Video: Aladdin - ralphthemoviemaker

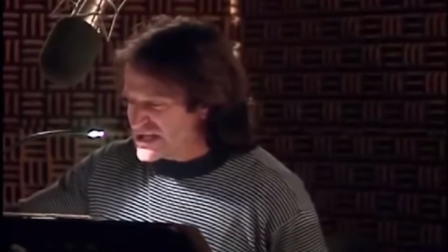(12:28)
And they used that stuff, they animated around his improv. It's one of the most memorable parts of the film.
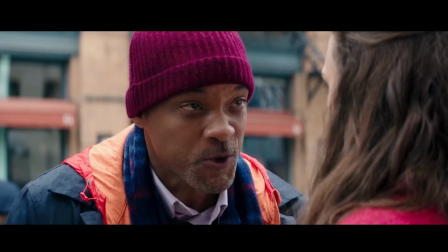(12:34)
And now we got Will Smith. But he's another guy. He's like focus tested manufactured in a lab Like his image is just oh,
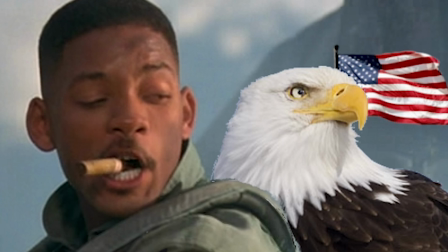(12:42)
it's clean and perfect He's only in the the best family films and he owned the 4th of July for like a decade or two Every 4th of July,
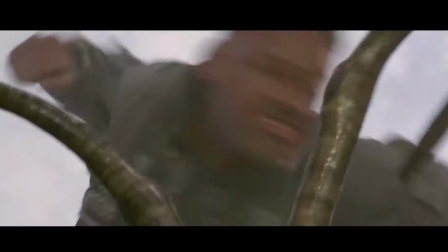(12:51)
they'd be like a Will Smith movie where he's an action hero He's flying a plane fighting aliens or he's a superhero And he was also in those feel-good Christmas films like collateral beauty kind of movie you see around the holidays or around Oscar season, you're like, wow, that was really profound and intimate.
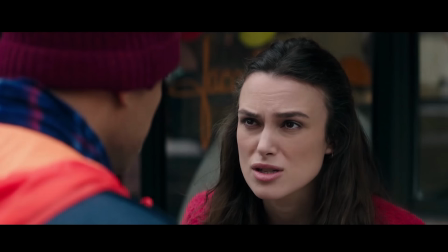(13:11)
And Will Smith really made me realize that I needed just hope and love in my life.
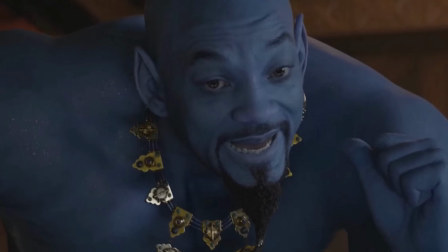(13:17)
And instead of trying to do his own thing, he's trying to do the same thing of Robin Williams did.
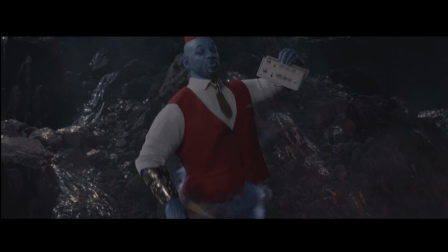(13:23)
They try to do the whole Will Smith is talking and they animate around his improv.
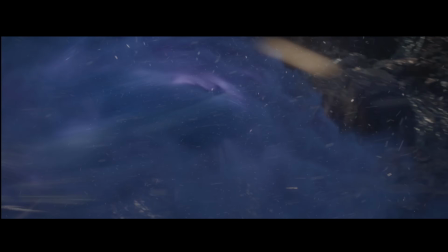(13:28)
Instead of just having the genie in this film do something totally different, why does he need to be this blue thing?
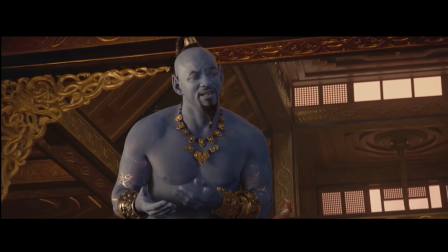(13:35)
Is it because it looks familiar?
You'd rather lie to somebody you love than give all of this up.
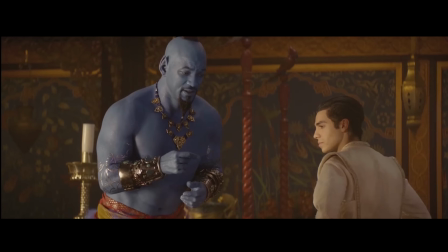(13:41) You don't get it, genie.
That makes it very difficult for me to take any of this seriously.
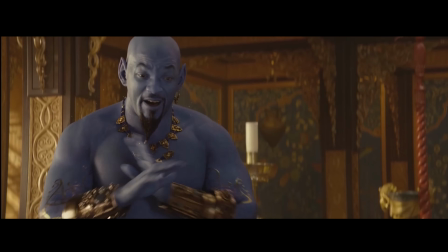(13:48) In 10,000 years, I have never once, ever called a master a friend.
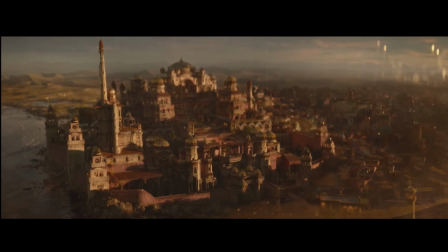(13:55)
Look at this transition.
My salt, our enemies grow stronger every day.
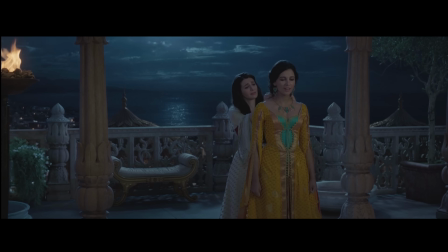(14:00)
So the first act of this film is just kind of dull. It goes on for way too long because there's unnecessary characters.
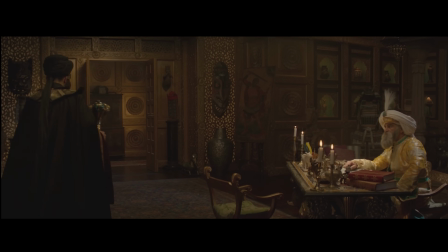(14:07)
The staging is so boring. Oh, they're talking in an office. And that's because this is shot for efficiency.
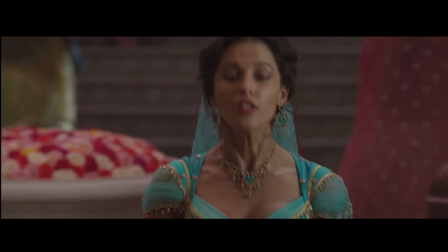(14:14)
It's because they just got coverage of everything. And then they use every angle. No wonder kids don't want to go see movies anymore.
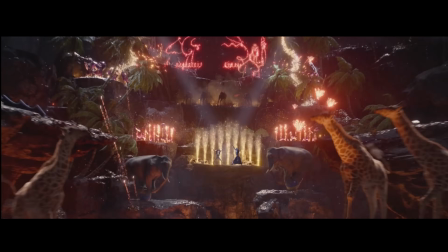(14:20)
The only time anything creative is done with the cinematography is when it's CGI, where they aren't limited by the space they're in.
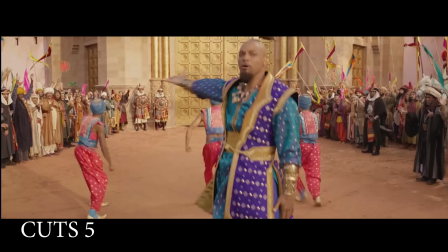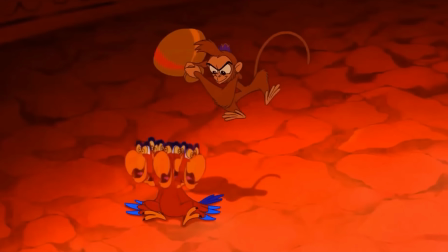(14:32)
Jafar and that parrot are easily two of the best parts of the original Aladdin. The parrot character is basically absent in this film.
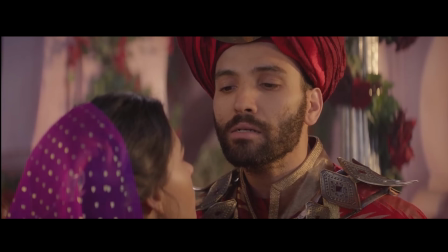(14:39)
And the actor who plays Jafar, Marwan Kanzari, if I'm saying that correctly, plays this new version of Jafar.
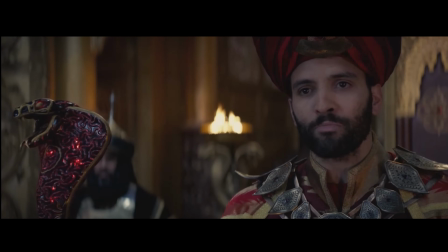(14:45)
And he tries to do something a little bit different. The most suitable punishment would be to make you watch while I take what you- And Jafar is fantastic,
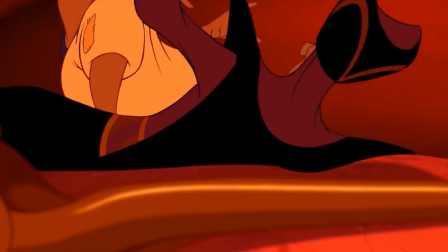(14:54)
but I can imagine in live action the puns would get a little annoying.
Don't try with me Yeah, got him there
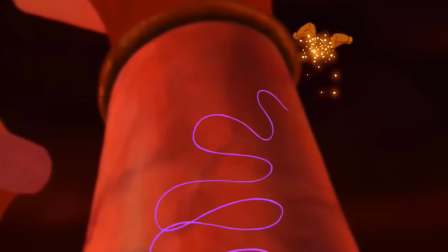(15:04)
Get it cuz it's a carpet
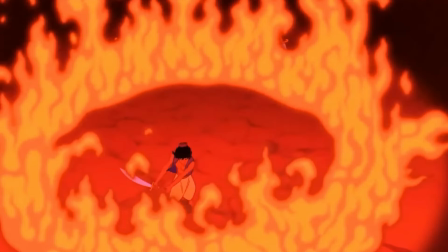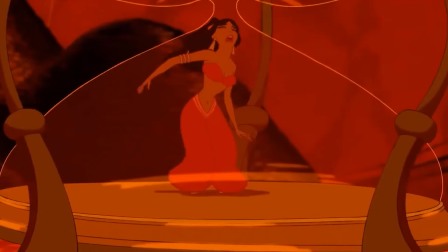(15:14)
Hello damn
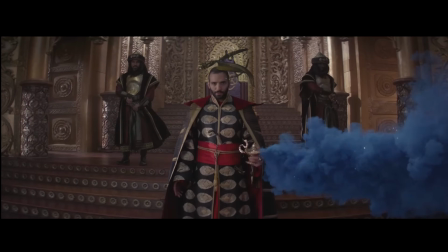(15:19)
All right, maybe That one wasn't so good. It's okay though The issue with this new version of Jafar is that there's just no way to feel about him.
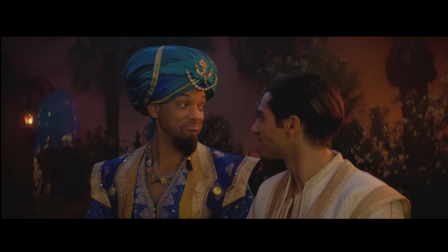(15:28)
He's just as bland as the rest of the film. There's nothing memorable about this performance.
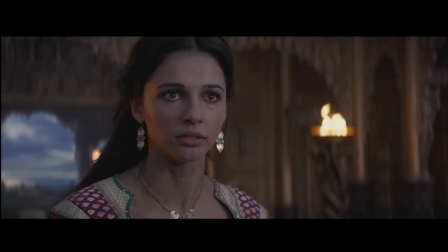(15:33)
And then when he suddenly has to make this third act shift into being this really evil guy,
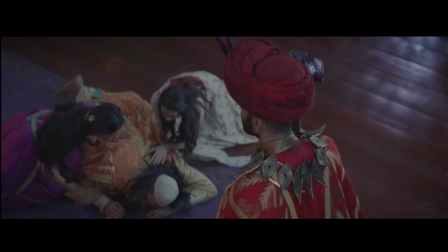(15:37)
giving these over-the-top monologues about how he's evil and he wants all this power, you don't buy it at all,
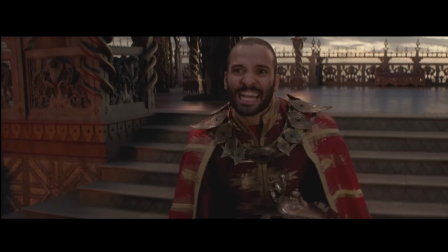(15:43)
because you don't buy this character.
I can destroy cities.
He doesn't even look like a bad guy.
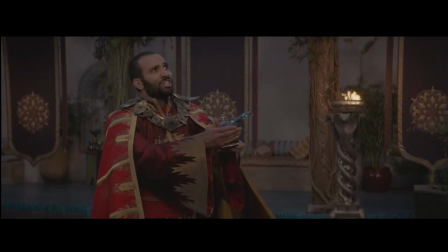(15:50)
He looks like a nice guy. Get a drink with this dude. This is a guy who's gonna play Jafar? Like, he's not intimidating at all.
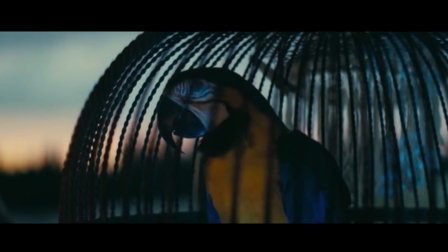(15:56) Princess.
I'd rather watch Captain Whack and his parrot.
Now I gotta feed my coke-addicted parrot.
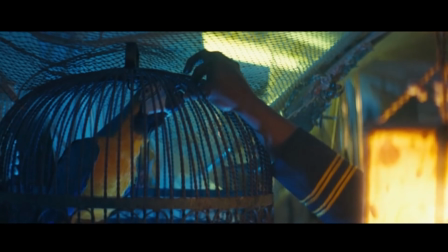(16:03) Yeah, yeah, set him up. Get him some of this shit right here. Who makes a living doing dolphin tours in the Keys?
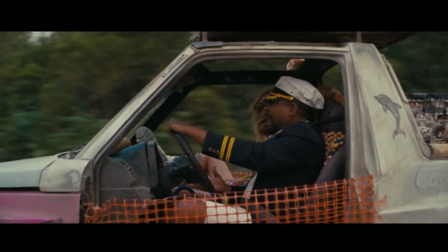(16:09) If I wasn't fuckin' doing dolphin tours, man, I wouldn't have one. This is all from dolphin tours.
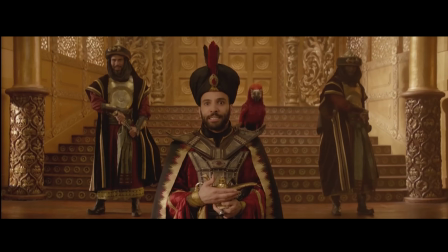(16:16)
At the end, it becomes a big CGI explosion, a sparkle fest.
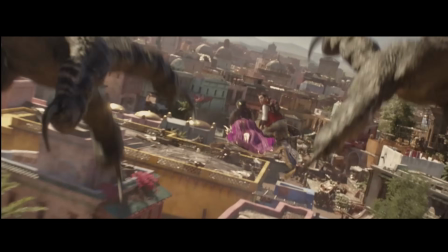(16:20)
Wow, a giant CGI parrot chasing someone.
Parrot!
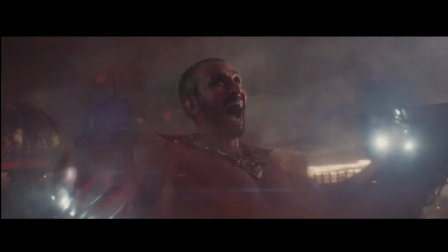(16:25) You're coming with me!
Explosions and craziness. And then you got a big musical number.
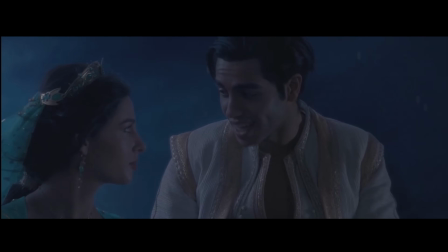(16:32)
But it feels like you're watching a stage attraction at Disney. There's no heart. The whole new world number in this film.